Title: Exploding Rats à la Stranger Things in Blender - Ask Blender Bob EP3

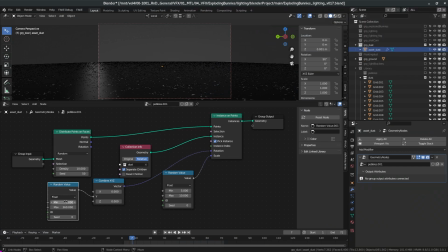Okay, so we have a random value here from 0 to 360 for 360 degrees that I plug into a combined XYZ in the Y because I only want a rotation in the Y axis. And this will be plugged into the rotation. Then I have a random value for the scale from 5 to 10, but I can change it to whatever I want.
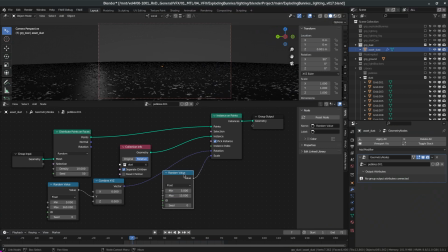So if I put this to, let's say, 15, I will get bigger flakes on the ground. And I did a slight adjustment on the shader just so that it can fit this scene.
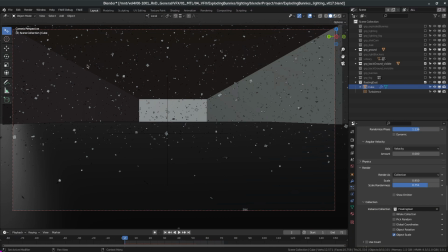Hey, you know what? I already have these particles, so might as well create little floating particles, dust particle in the air.
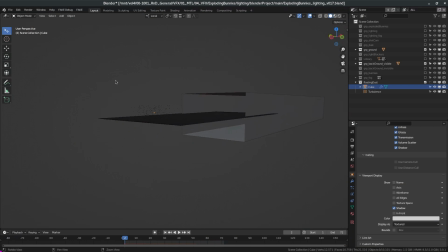And that's simple to do. I just created a cube. Well, you don't see it right now because it's instancing the particles. And you can see that this cube doesn't cover the entire scene because otherwise the flakes will become too small and with the depth of field, they're just gonna disappear.
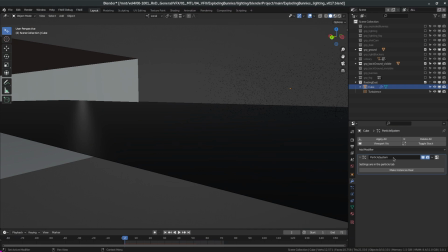So I just need them where the camera is passing through. So to make this, it's quite simple. You create a particle system on the cube and you want to emit from a volume. Next, we want to scroll down to rotation. We're going to turn them on and just randomize the face so that they don't rotate all at the same speed.
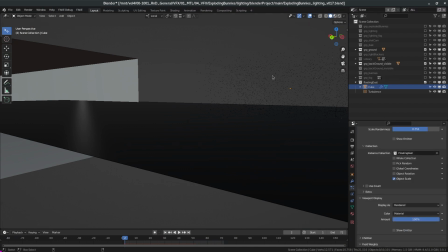Now we want to render them as a collection. In this case, I called it a floating dust. It's the same thing as the dust on the ground, but with a different shader. Keep scrolling down. Make sure that the gravity is at zero. Then you add a turbulence field, you play with the settings, and then you're in business.
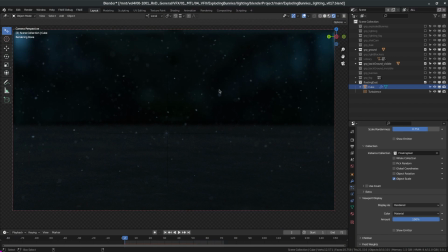If I turn on the rendering, this is what it looks like. It's pretty cool. They're a little bit too bright, but I will fix this in CAM because I will render them on a separate layer. Okay, so let's take a look at the final result. We're gonna see it three times in a row.
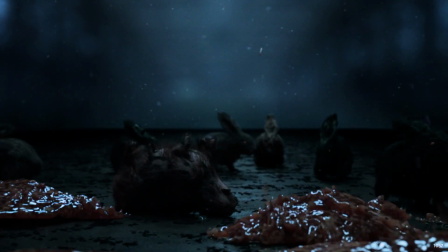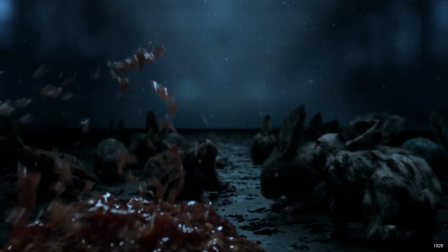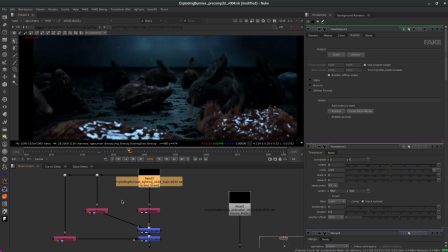Compositing wise, there's not much there. I got my three layers, so I got one for the floating dust, I got one for the fog, and I got my main render. I do them separately so I can adjust them the way I want them. So I just screen them on top of each other.
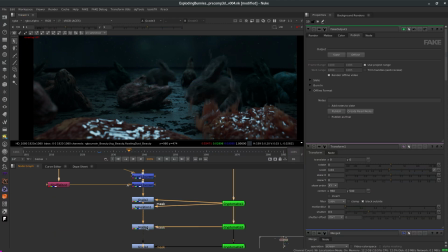Then it's a series of grading, and I use the crypto mat to decide what I want to change. So adjustments here and there on the rabbit, even on the eyes. I made the eyes a little bit red, changed the background a little bit. Let's take a look.
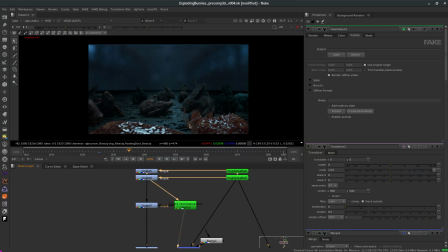Here I use a keyer node so I could get the luminance of the image so I can tint the highlights. I want them a little bit more blue, and that's what I did here with this gray node. So you see the highlights are a little bit bluish. I also made some adjustments in the background, a little ramp here so that the background fades a little bit better, and this highlight in the background.
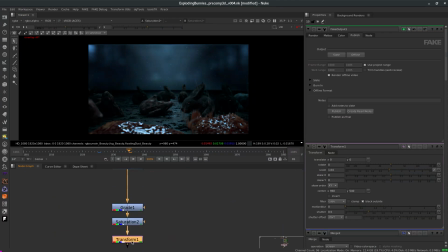And finally, a general grade on everything, and I reduced the saturation. I used a transform because there was a white line at the top of the image, and I just scaled the image to get rid of it. So yeah, some of this stuff should have been done in lighting, but you know, I do this on weekends. I don't have that much time to do this, so it was faster to just do it in comp and just ship it.
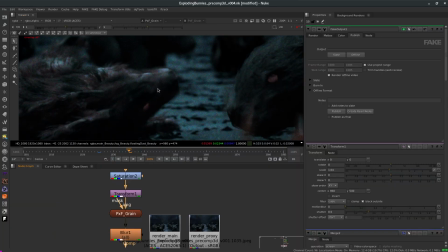I added some grain to the image to give it a more realistic look. You can see the difference if I turn it on and off before and after, but I think the grain is too sharp, so I add a blur node at the end just to make it softer,
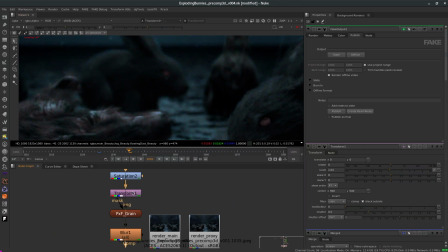because grain is never that sharp. And that's it for the compositing. So in the end, I think the result looks pretty cool. Of course, I could have spent more time... Shut up, cat. In the end, I could have spent more time on the lighting, on the fur, and all the little details and everything. But hey, it's a demo, and the idea was to show how to do the splashes. And I think I did a pretty good job. I'm really happy with it. I don't know. Tell me in the comments. Shut up, cat. Shut up.
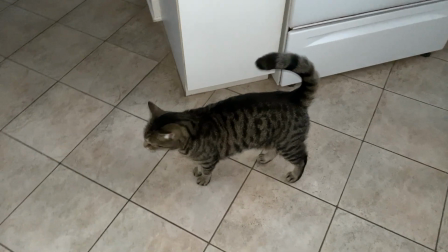Will you shut up? Shut up!